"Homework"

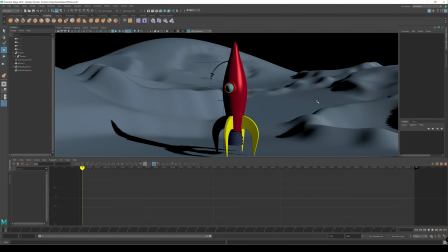0s
Okay, for your homework, I want a simple rocket scene.
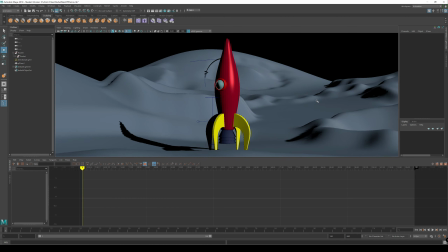5s
We're going to do the rocket taking off and landing. This portion I'm going to cover the landing and the staging of the scene. I'm not going to walk you through the entire thing. You should have the skills to do all this by yourself at this point with a little bit of direction.
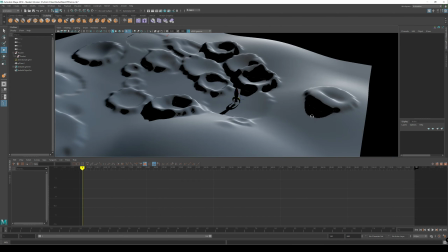21s
So the first thing is the landscape here. This is just a polyplane
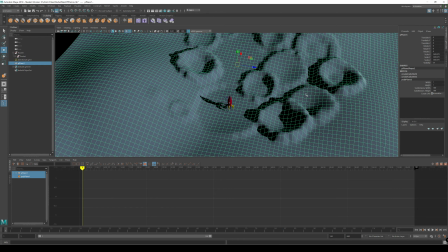27s
where I've increased the subdivisions and the width and the height to 100 by 100, and I've just kind of scaled it to encompass the rocket.
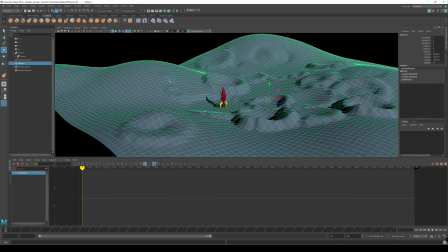36s
And then I've shaped it with the the soft selection tool.
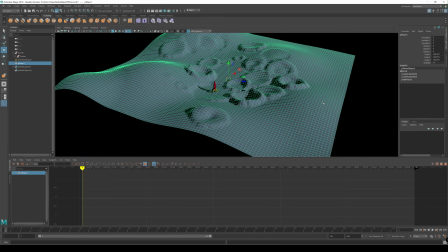41s
So I'll go over that real quick. The larger hills, I'll go to vertex mode. I'll press B to enter soft select.
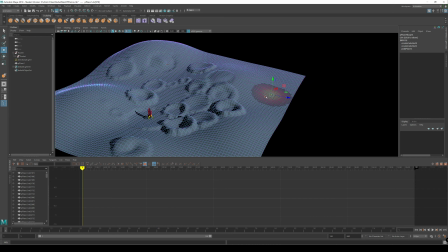49s
It's just, you grab a vertex, press and hold B to increase the radius, and lift up.
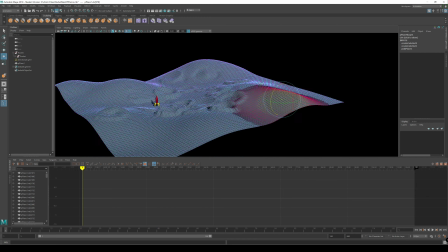56s
And you can rotate to create and sculpt a little bit of a landscape.
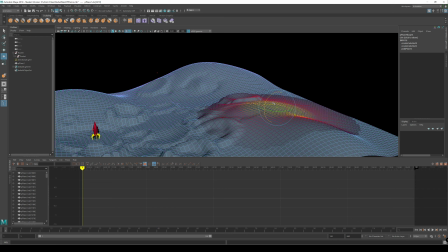62s
The craters were also done using the soft select tool. However, they were done by inverting the curve. So I'll go ahead and open the modeling toolkit. Bring that over to the other window.
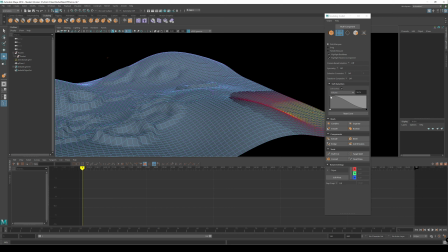76s
And just reverse these. So you can see a little white dot up here. There's one over here, but the black box is kind of covering it. Start by dragging that one down and then the other one up.
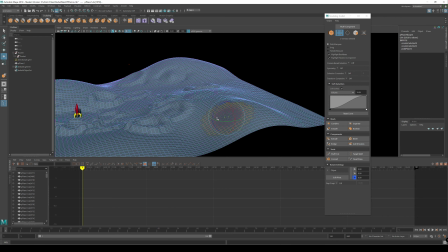91s
And press B to kind of lower the radius, W to move it up, and you get a crater. And you can overlap them. In fact, I recommend you overlap them a little bit and then come back in,
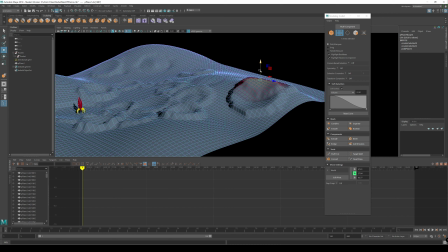108s
just hit reset curve here and kind of give it a little bit of a one side a little bit higher of an edge than another,
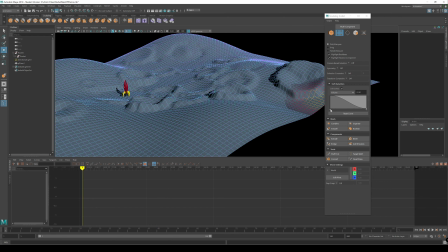116s
because you don't want to be making craters with completely even walls. It looks very unnatural and your eye will gravitate towards it instead of your rocket ship.
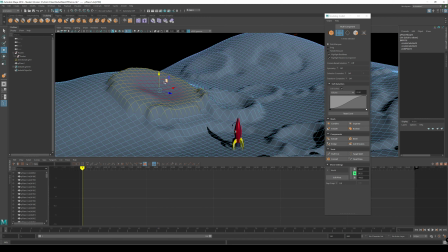128s
So boop, there's another crater. You can even nest them, so I'm going to make a smaller one.
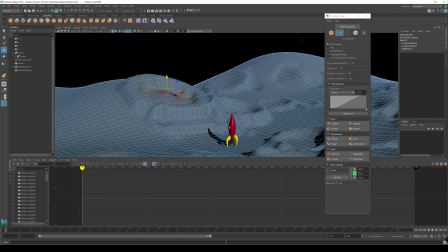139s
Or I move that down instead. Press B again. I'm sorry, no, B, go back into soft select, reset curve, and make them a little bit bigger and whatnot. The other thing is I've got a single light in here.
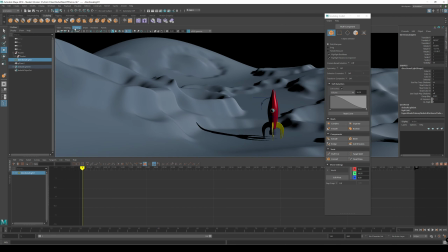158s
I've got a directional light. And under lighting, I turned on shadows because my video card can handle that.
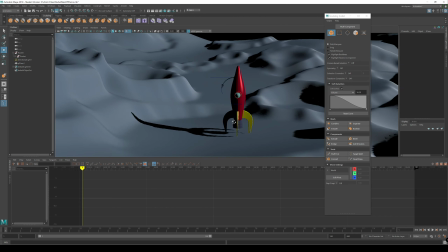165s
I don't know if yours at home can or the ones in the classroom can, but it just helps create a sense of
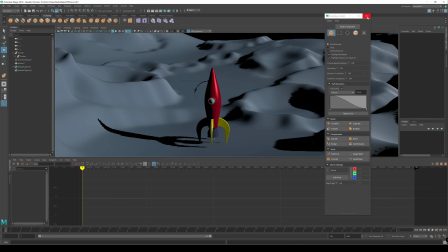172s
where everything is at and really grounds things, being able to have shadows and stuff. The rocket itself, all right?
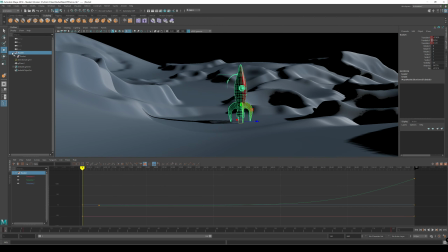181s
So your rocket, you want to animate just the top node here, right? The one that's got your antenna and your fin attributes on it.
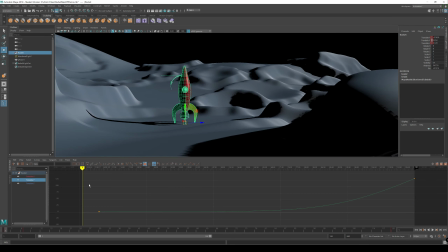191s
Mine, this is just an animation on the Y attribute. Now you might have a little bit of a wobble here, but I encourage you to try this with only 2 keyframes.
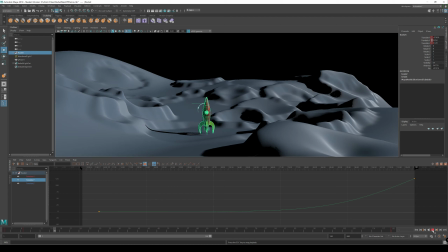203s
And the idea is the rocket struggles a little bit to take off, and there it goes. That's 2 keyframes with weighted tangents, right? So there's the extent of one tangent, there's the extent of the other.
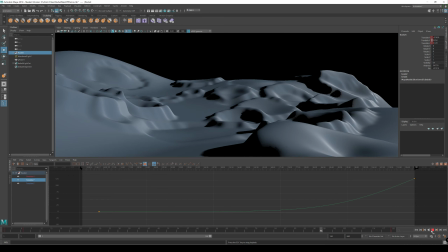222s
Up it goes. There's a little bit of a wobble in there, but that's okay. You could, if we had effects to support that, like some blast coming out of the rocket, that would look better. But if you look at some footage of rockets, the blasters do kind of wobble a little bit, so it's okay if you wobble a little bit.
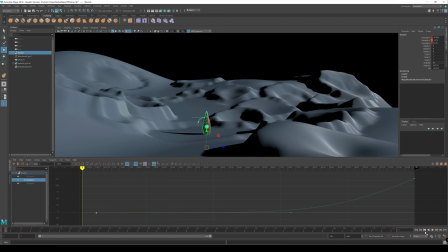241s
I don't want to see I don't want to see any kind of wobble like this, right?